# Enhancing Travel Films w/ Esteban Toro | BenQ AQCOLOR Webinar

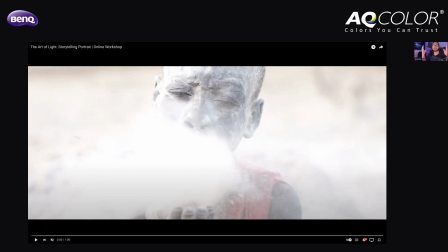23:13 And then I'm just there with my camera trying to get as much footage as I can, trying to get the best images I can. And then once I come back with all the footage and I have it here, I'm sitting here in my desk, I try to figure out like, okay, what can I actually create with this?
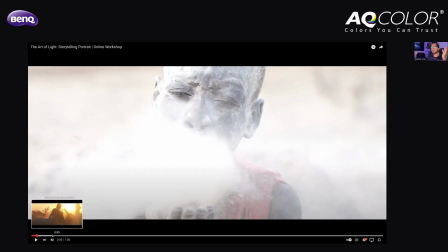23:31 So if you're a video editor as me, like you know that editing these projects is mostly like hours and hours of watching the footage,
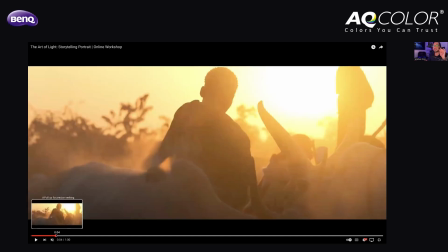23:42 like browsing through things and understanding how one shot can connect to the other.
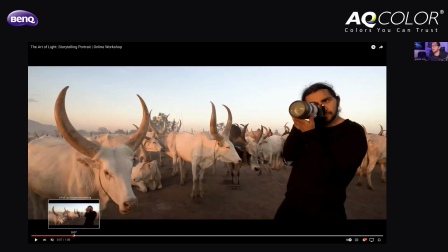23:48 So in this case, like again, I took a videographer with me. What I'm doing here is showing, like these epic scenes and then just showing like how,
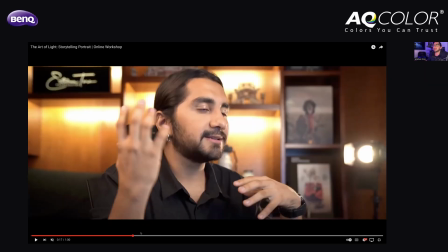23:59 like what is the name of the course, what are you getting, like I give you a glimpse into what is the course like,
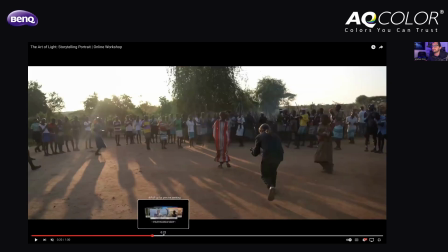24:05 like what is the style of the workshop that you can expect. Um, and then, it's basically just showing you like more details.
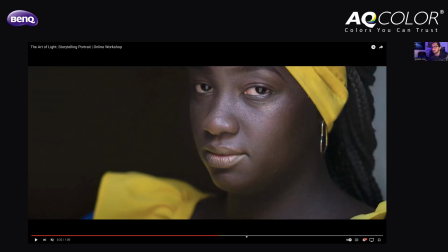24:14 Everything in, let me see, this video is 59 seconds, which I remember that by the time that we were working on this video,
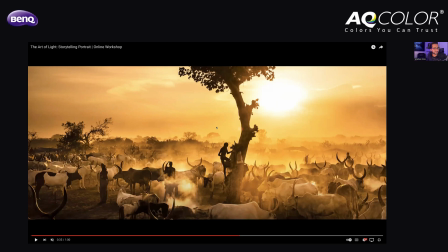24:22 I remember that I asked my sound designer, I told him like, we need 59 seconds this time, and he will tend to leave like this really peaceful ending that will last like, like the music will fade out for like 10-15 seconds, and he was like,
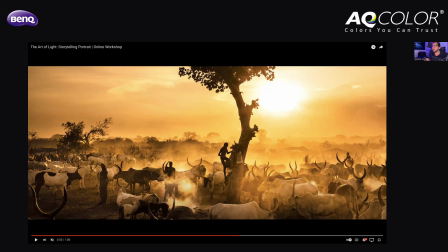24:41 man, I can't, like I can make 59 seconds. I need to make like 1 minute and 15, and I'll be like, I need it to be 59 seconds. And the reason for that is that yes, I cared about the beauty of, like the music and the video and everything else,
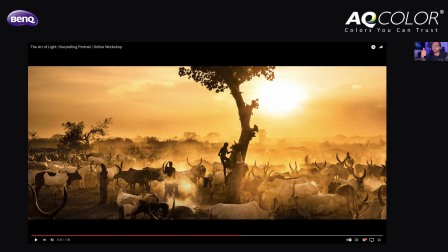24:57 but I needed to promote this online, meaning, like my website, social media. And as we know, like the times are getting shorter and shorter in how fast we need to produce content.
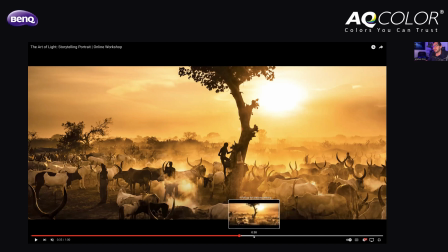25:11 So actually 59 seconds now feel a little bit long compared to the, like the length of the videos that I'm producing right now.
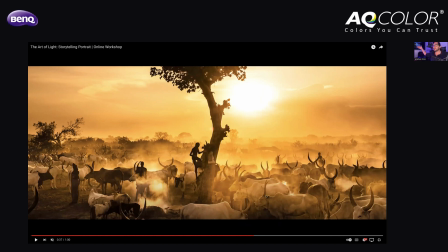25:20 But it's actually, like I will show you. I have produced like entire documentaries, and this feels already like really short, but but I'm now producing shorter content than this. So look, one of the things that I love doing from time to time when I'm creating,
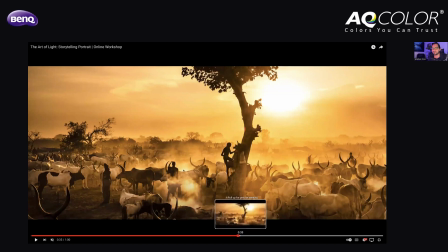25:38 like my own content is I have a lot of photographs. I don't have a video scene. I don't have a video footage of this photo. This was, like one really good moment of luck.
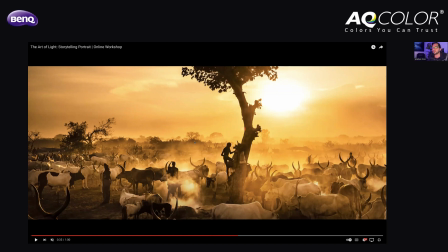25:50 So what I decided to do is like, okay, I can always introduce a photo, and let me just show you like it's basically I'm just setting up
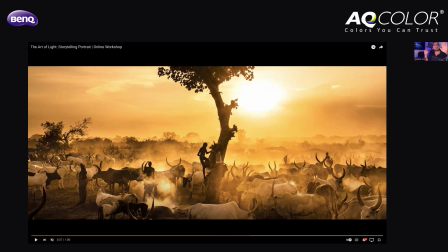25:59 keyframe in Premiere, and I'm just sliding the photo from left to right, and with the music and all the movement that is happening there, people barely notice.
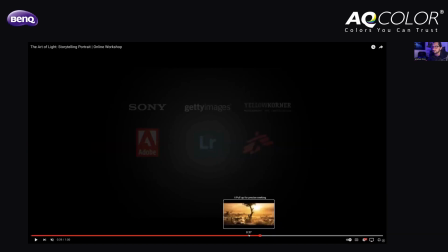26:08 Of course, you guys notice because you're experts and you notice like, oh, people is not moving, no one's breathing, nothing's, like nothing's moving there.
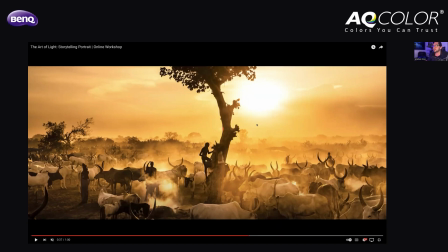26:16 But in general, it gives the feeling that is part of the video or that is just one of the photos that I'm showing.
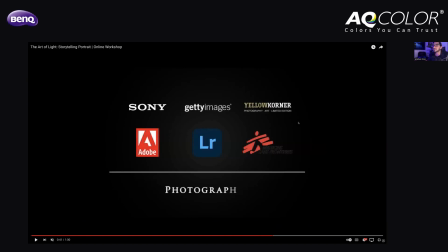26:22 Of course, this is important, like showing the companies that I have worked with, that the things that I have done in the past.
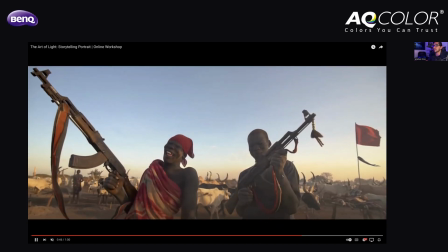26:29 So it builds, like that trust. And then just, like giving that kind of like funny feeling, like the guy laughing there,
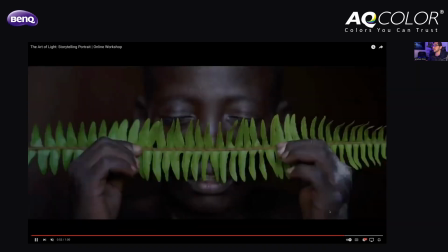26:37 and like just ending with how people can access the course. If you notice, I reuse the same shot.
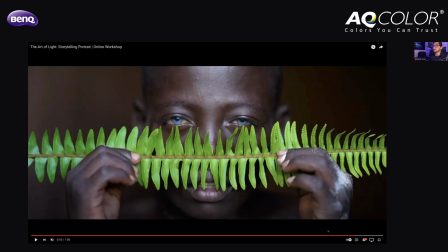26:43 I don't know how many times I have used the shot of Avush. I just think this is such a wonderful shot.
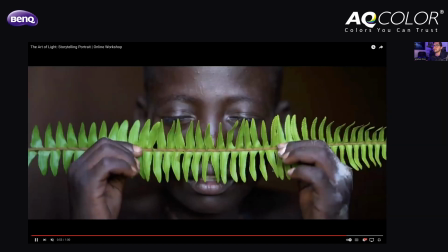26:49 I mean, just look at it. Like the guy opens his eyes.
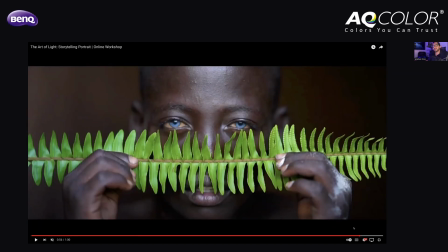26:53 I'm gonna keep using it probably until I have a better shot of someone else or something else.
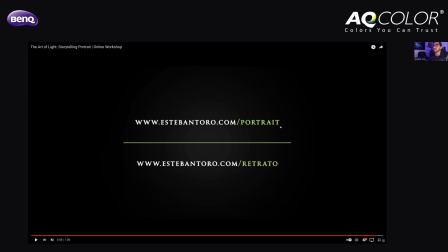26:59 And then I just close there with my website and where people can actually access the course and getting it.
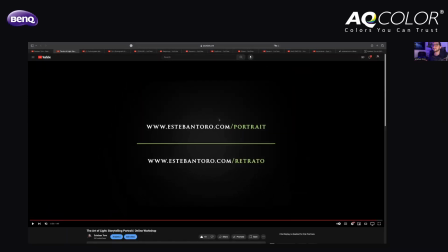27:06 So this is another trailer, and this is the structure that went behind it, like basically creating something impactful that people will feel tempted to like, oh, okay, what am I just seeing in 1 minute? I'm gonna go to his website.